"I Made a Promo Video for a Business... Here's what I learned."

Hey folks C Squared here. Last week I shot a short promotional video for a small business and I wanted to share a little bit about that experience with you here today. So my friend Daniel whom you may know from some of the drone videos on this channel, he owns a motorcycle repair shop here in the Atlanta area and we wanted to do a video that would introduce the people who work at the shop and their personalities and some of the story of the shop plus some of the stuff about what they specialize in there so i wanted to do this in a documentary style and that's something i'm trying to pursue a little bit right now so it was kind of good timing to work on this so this experience turned out to be very educational for me right out of the gate a lot of things kind of went as planned but then there are a lot of things that i had to kind of learn by just having done it so i just wanted to share some of that with you and uh just kind of bring you through this process with me and there's a lot of things that I want to get better at and a lot of things I want to remember for next time and refine I'm gonna talk about a lot of that at the end after we look at the video and also tell you what the equipment was that I use and all that kind of stuff so just to set it up at the very beginning there's an establishing shot of the the building for the shop and that just starts with a little tilt with the camera on the tripod and the music that comes in is kind of a rock feel. I wanted that sort of coming in and out throughout the video at different times and I wanted that energy of kind of a rock soundtrack. So I used something that I had. It was a jam track that I had made for my guitar channel on YouTube and it's kind of in a bit of a deep purple kind of a style but there's no melody and no vocals or anything. I didn't want anything distracting from the story that was going on in the shop. So this was actually kind of a good little piece of music that I already had. So let's roll it and see what's going on in this thing.
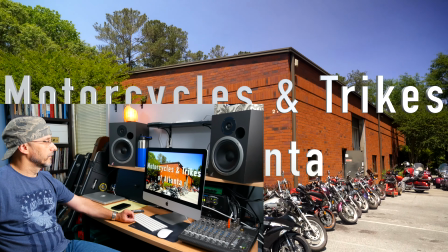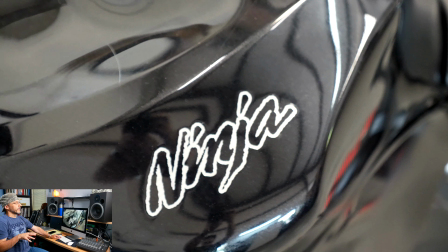118s
So I ended up using just the regular titles that Final Cut Pro comes with.
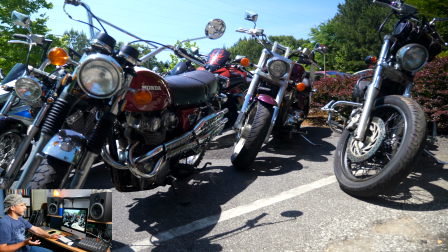125s
I want to do something a little more customized in the future.
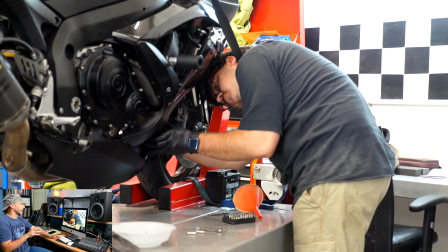128s
Now these clips of Daniel at the beginning, it's just kind of a fortunate thing about the position of this shot where the sun is in a really
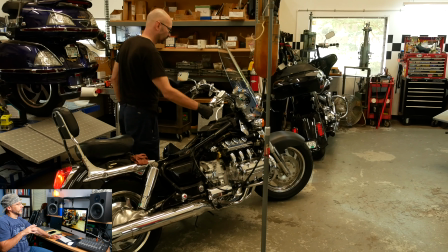135s
nice position early in the afternoons to get a pretty good shot of him talking at the very beginning it was pretty bright out there but it
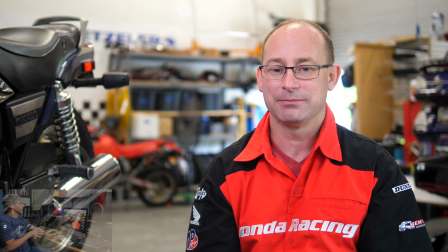143s
came out looking good now we get into the interviews here this was just a single light
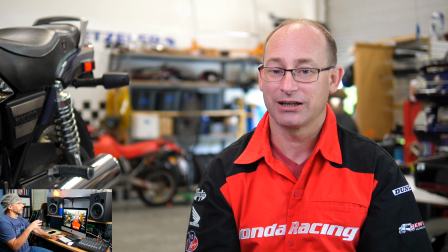148s
set up facing off to the side of Daniel the rest of it's just
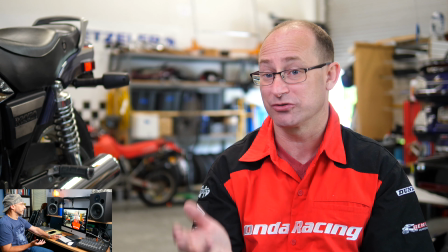152s
kind of the ambient light in the room and he's
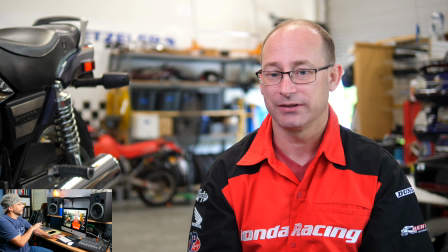157s
sitting next to his one of his personal bikes that actually happened to be
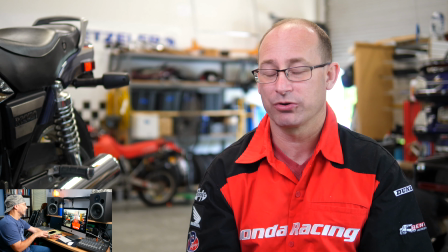162s
on the lift there next to him so that actually plays into the story later on now the questions that I asked in this to try to prompt the interviews
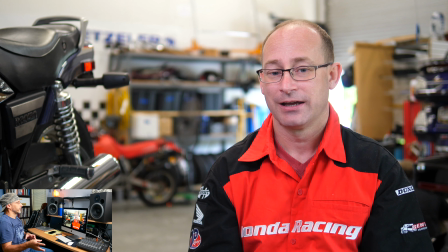170s
i wanted to kind of get the same sorts of stories from each guy so i asked each one of them about how they got
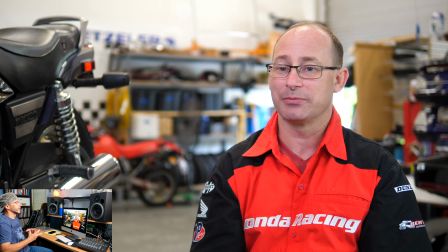178s
into motorcycle repair and what they liked about motorcycles in the first place as kids and then uh sort of the story
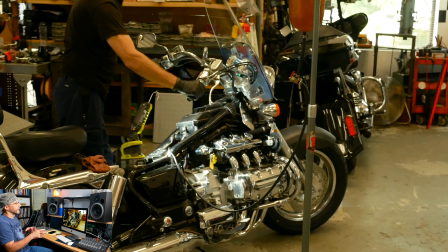186s
of how they got this shop open so they each one kind of ties in each other and made it where i could edit it and go back and forth between each guy
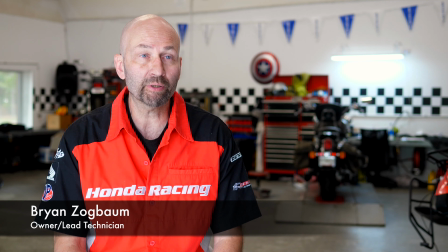193s
as they're talking about it now i had this clip of brian working on the bike and then it kind of comes in leads into the first part of his interview I
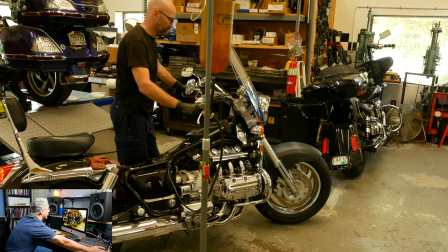201s
looked in the phone book and right down the street was a motorcycle repair school and I went to it and been working
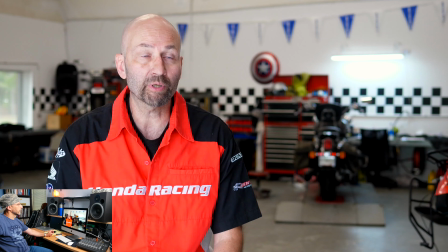209s on motorcycles ever since I always had a passion for motorcycles for me when I was a kid dirt bikes and then on the street bikes mom threatened to throw me out the house if I came home with one and I came home with one so Brian's dry sense of humor is really good
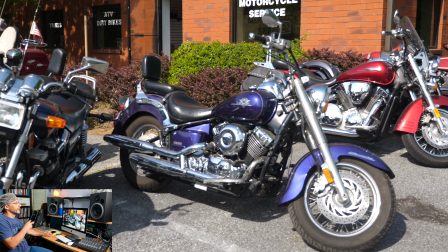224s
for kind of of offsetting some of the business talk in this.
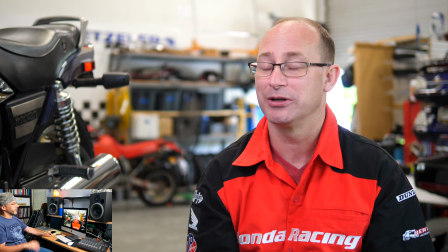232s
There I used that little whip pan from the mirror to the bikes to kind
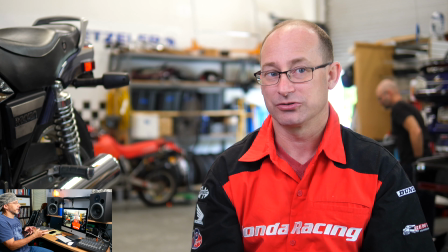236s
of abstractly express him saying when there was an opening and then somebody else.
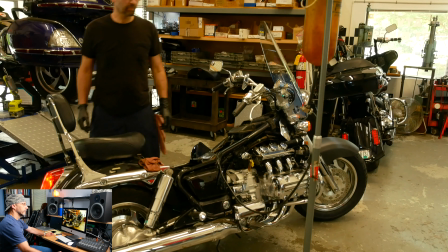241s Anybody else. You know, I have 25 years in the motorcycle industry. He's got 30 something years in the motorcycle industry.
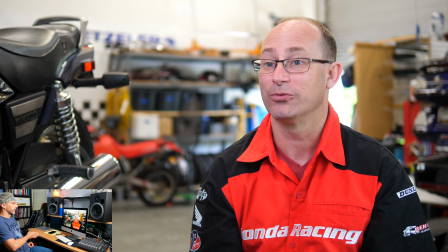250s
Fortunately, that clip of Brian was pretty long so I was able to chop it up and just whenever he was
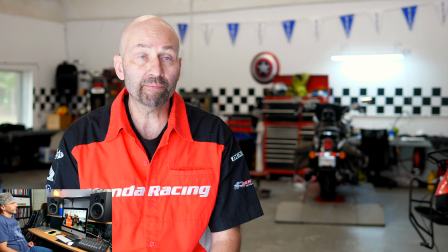256s
mentioned I could drop it in to have basically dealership quality because I'm factory trained and certified at a discount price
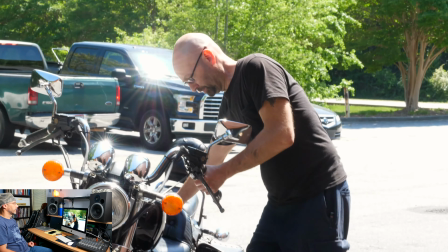267s
and something that's a more personal experience a one-on-one we're building
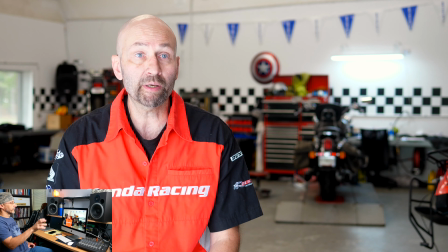273s
it now here I try to use a clip that had the customer driving off behind Brian because he was talking about the one-on-one experience with the customer the philosophy
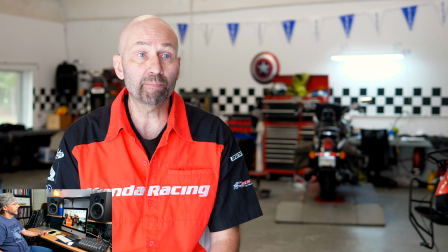282s
of this business and being owner with
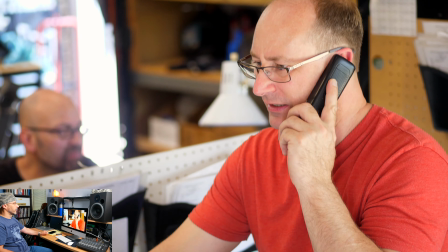287s
Dan and it's just happen to have this b-roll clip of them where Brian's behind
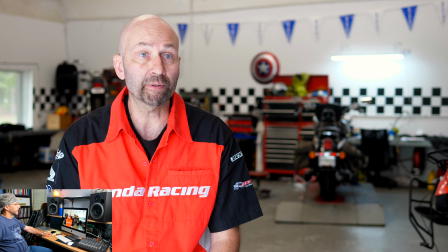291s
Daniel in that view whenever he mentioned Daniel worked out well
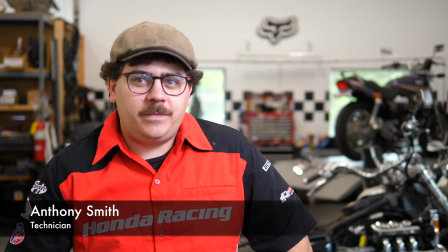299s so my name is Anthony Smith I live in winder I been on motorcycles since I was a kid at my earliest childhood memories is
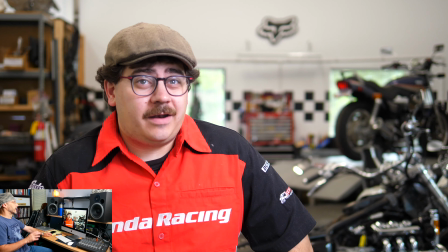307s going to school on the back of my dad's BMW r100 happen to have several good clips of Anthony riding the bikes to kind of lead in and out of
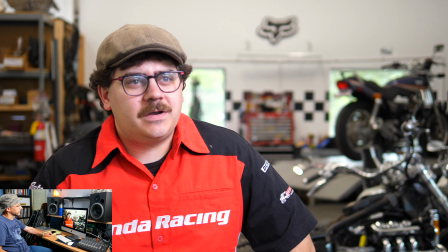315s
his interview segments.
So I went to Georgia Piedmont Technical College for Motorcycle Service Technology.
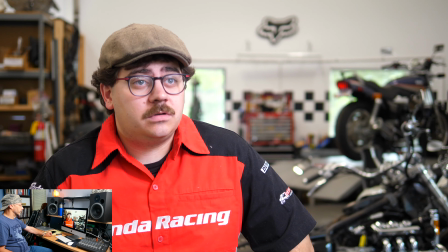322s
And I had a lot of video of him, his hands working on the bikes to use. There's a lot of hard cuts in the interviews.
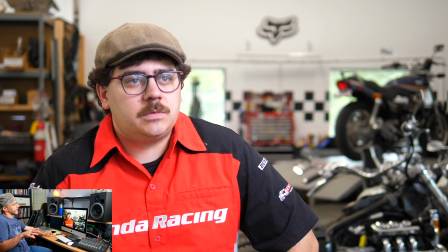336s
I would like to have been able to cover more of those, but that's something that I learned is that not only do you need a lot of b-roll,
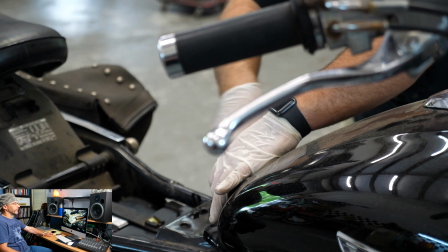344s
you need more variety of b-roll than you might expect. So in the future I'll be capturing a lot more of it,
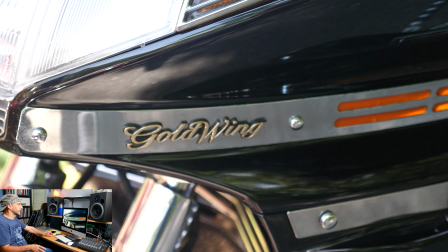352s
a lot more different types of b-roll shots to try and be able to cover those hard cuts in the interviews.
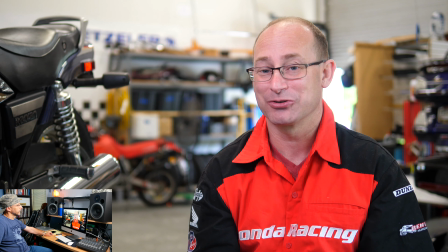360s I grew up in a small town in West Virginia where a lot of people had motorcycles. It was probably my older brother that got me into motorcycles.
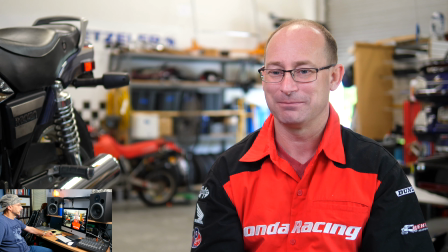368s He had motorcycles and naturally you're just drawn to it.
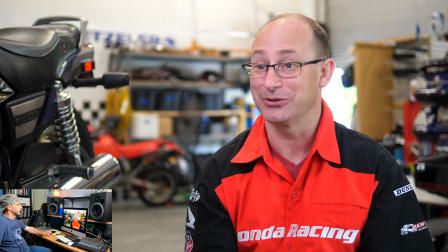373s So when he wasn't home I would steal his and go out take it for a ride.
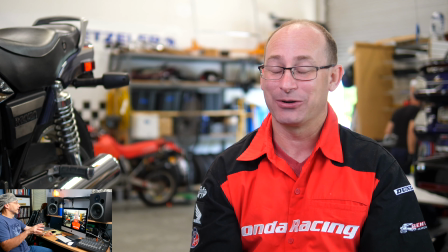378s
So I happen to have this clip of Daniel driving this bike,
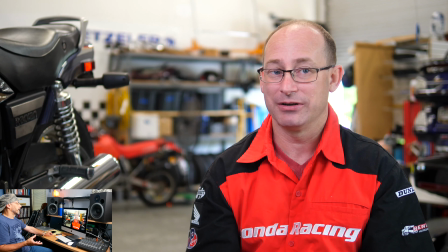383s
test driving this bike in the parking lot and that happened to be kind of a
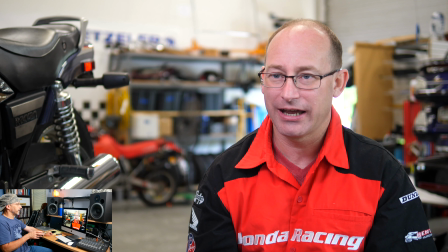389s
good little circumstance when he mentioned that he would basically steal his brother's bike and ride it.
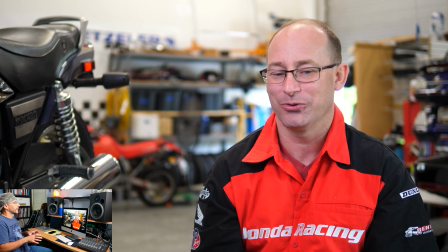395s
So I had these clips to put in and they don't show Daniel's face so it's kind of cool in a way it's this sort of abstract
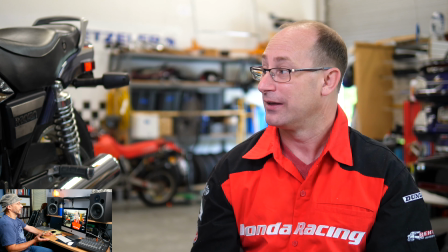401s
feel of it's mysterious because he stole the bike even though he's just actually riding test driving one of the bikes they were repairing.
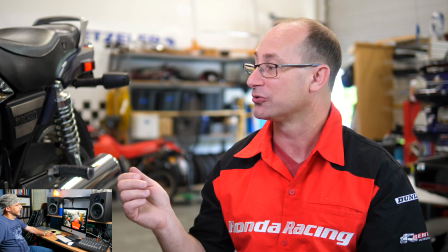410s
Now here he's talking about the bike that's sitting on the lift next to him. So I had to get some b-roll of that bike to dress this clip up.
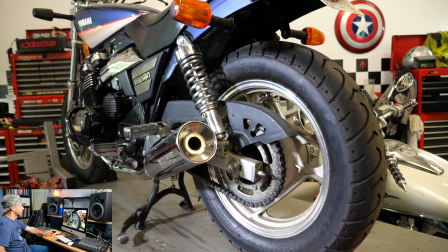420s to get it back on the road it's just about ready but this is the bike that got me into motorcycles so long ago
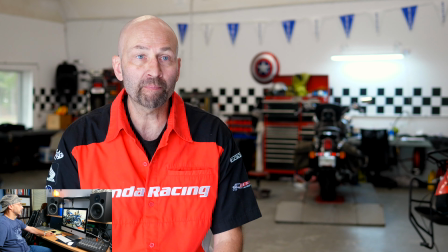430s the draw of motorcycles for me was the feeling of freedom
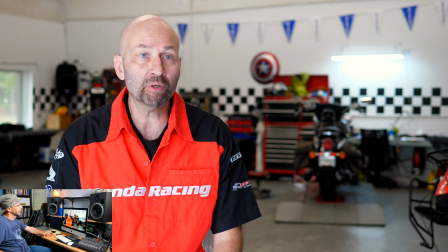435s leaving work after a long day and driving home and and passing a road and just wondering where that road went and taking that road i've ended up
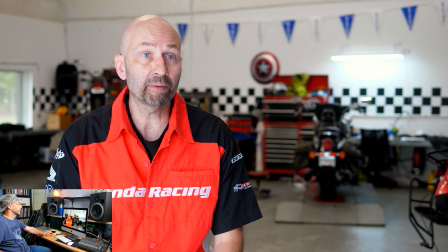444s in a different state from time to time just not knowing where i was going until
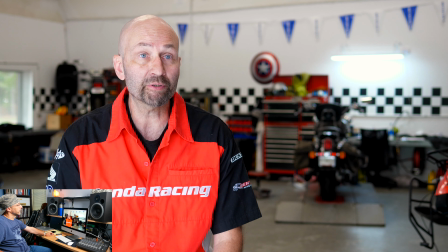449s i stop and buy a map. I don't know if anybody remembers those maps. Buy a map and figure out how to get home.
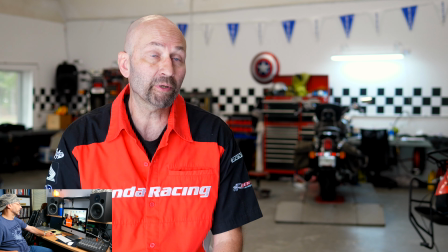455s
Or Brian's dry sense of humor again.
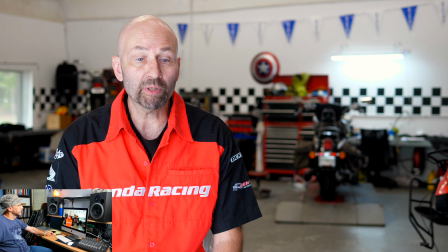458s It's just always been that it's such a relaxing, free-spirited thing.
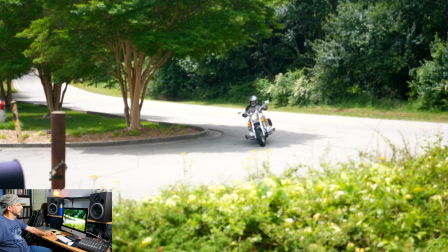465s And besides, everybody thinks you look cool on one. Best part about motorcycles is just the wind going by and just the freedom of the curves.
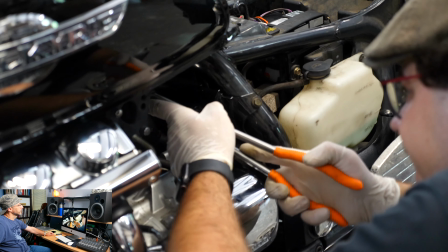473s Working on them is just so it makes sense to do something you enjoy. I do my best to make sure that they have a safe and enjoyable ride.
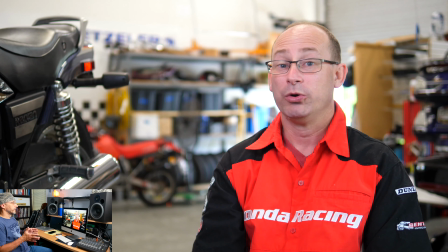480s
So it was good to have a b-roll clip of working on
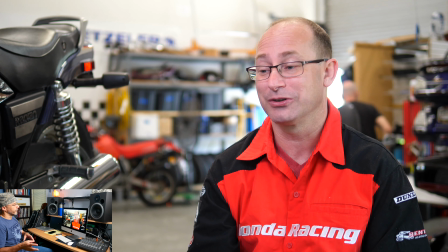485s
the bike when he mentioned working and then one of riding while he was riding the bike.